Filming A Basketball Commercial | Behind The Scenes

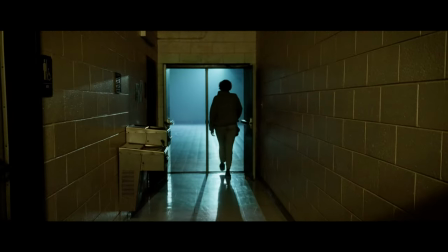In this sacred place, I find peace and balance.
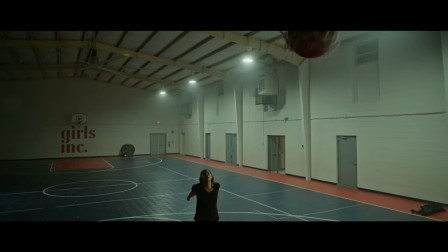The snap of the net is the applause of the gods of this game.
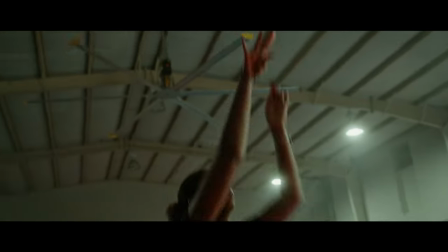Where else can a cross and a jab bring someone to their knees without a touch?
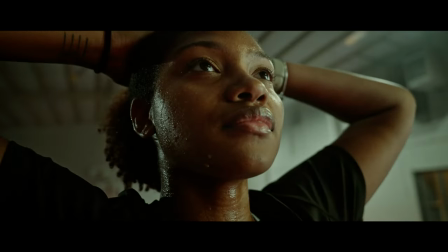All I offer is my blood, sweat, and tears. And I'll make you a believer.
Yo what's good y'all? I'm MJ. I'm a photographer, a filmmaker, and model based out of New York. And what you just saw with the spec commercial that I did recently, I'm pretty happy with how it came out and I hope you liked it. So this is the behind the scenes of that video and here we go. We are filming a series of spec commercials and today's spec commercial is a basketball all special so I have my sister pooping and we are at a undisclosed location and yeah I was gonna walk you guys behind the camera and she's gonna walk you through the setup we have right now and we'll
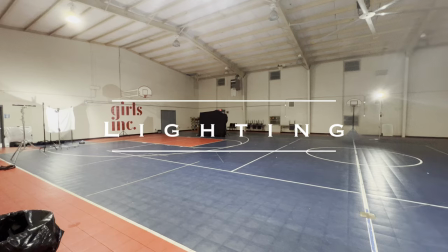see how this goes you know oh our lights being motivated by the upper you know these little fluorescent I don't what they are but you know the
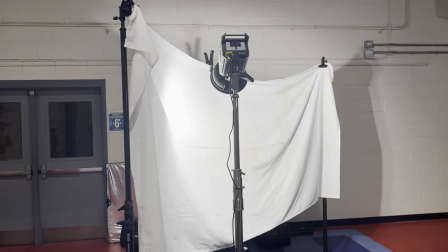typical gym lights or over here we have our part
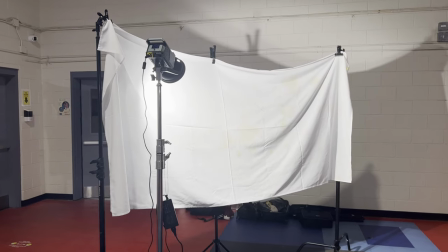of our lighting setup we have like i think it's called cove lighting basically i have a hard reflector dish
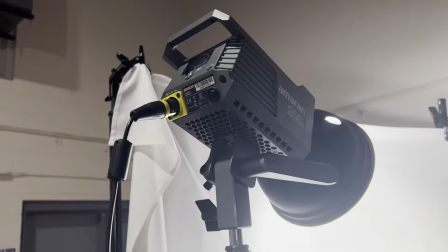on an amaranth 200d and it's bouncing into like a dirty tablecloth or something i don't know
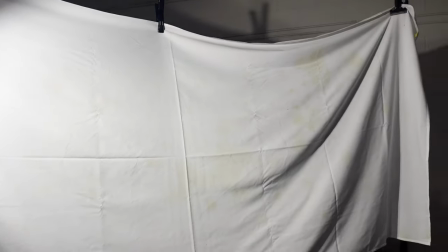it's on like three different c stands light stands and it's just to wrap the light around the subject's face
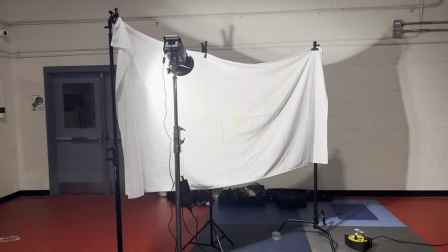which i will show you here so here we have our key light and we
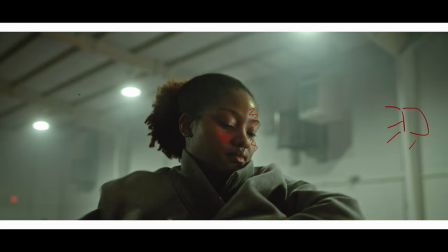see how it wraps around the phrase to create that rembrandt lighting see a little triangle and where kai just pointed so over there we have i don't know what light that
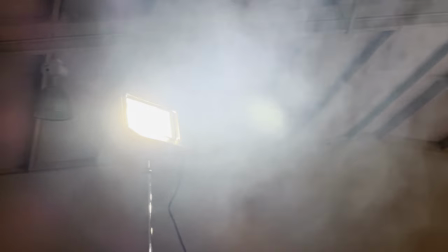is but it's an edge light we're using it um to kind of separate on the left side of the frame and yeah
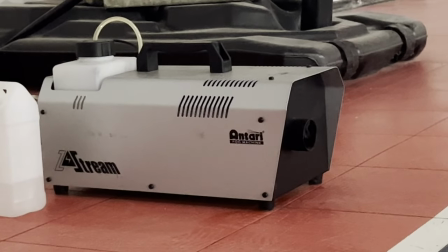a little fog machine Hopefully it's not too much, but I'm gonna let it run and then air it out, so.
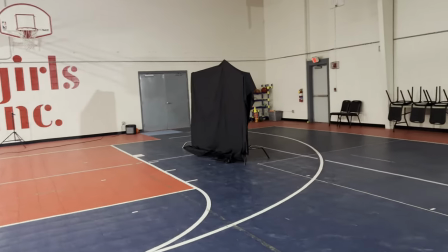To the right over here we have the FNEG, just a bunch of FLAG.
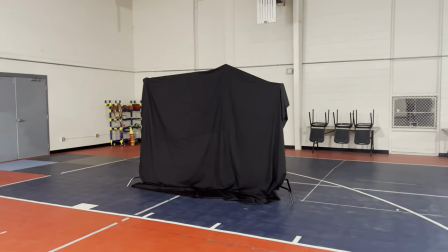It's really just a backdrop, but it's on two different C-Stands just hanging over that. And that's pretty much it. Nothing too crazy going on over here. I just put this on wrong. Yeah, nothing too crazy going on.
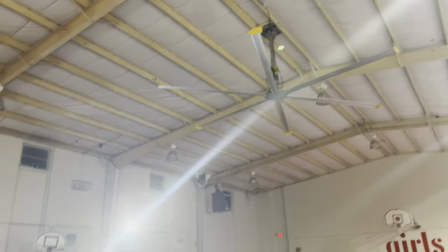We don't have all the lights on just because it would look ugly. and yeah don't
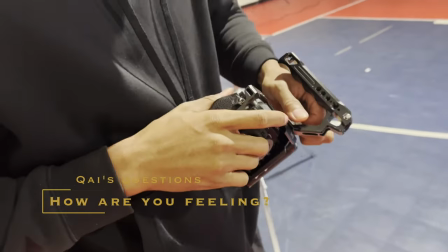get this pretty excited truthfully you know I've been I've been doing a lot I've been doing a lot of
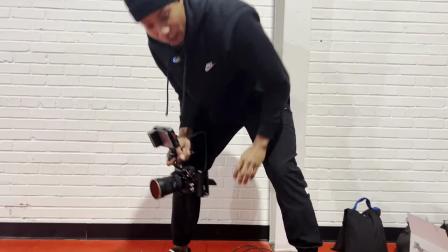listening doing a lot of reading a lot of learning and just haven't really had the opportunity to put a lot of it into put it to practice whether it's just oh what the you know when I see that I'm throwing this in my bag somewhere but
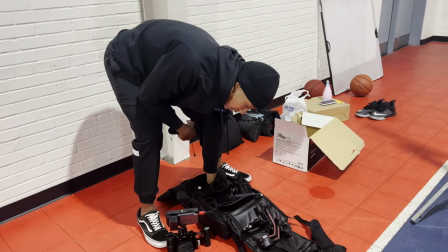I just I haven't had really had an opportunity to I don't know put it to the test and uh so yeah it's been it's I'm excited to see how this
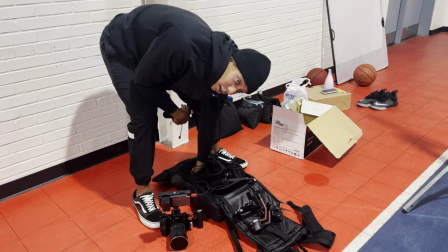looks it looks good right now but I ain't put on I ain't recorded nothing yet so we gonna see but you know man it's a lot of a lot of trial and error a lot of practice a lot of putting the work in a lot of long nights outcome is you know spec commercials good for portfolios websites um Yeah, portfolios, websites, I'm just trying to make sure my, I'm just trying to get stuff that looks very like professional and the quality of like of which I want to shoot and for like brands I want to work with.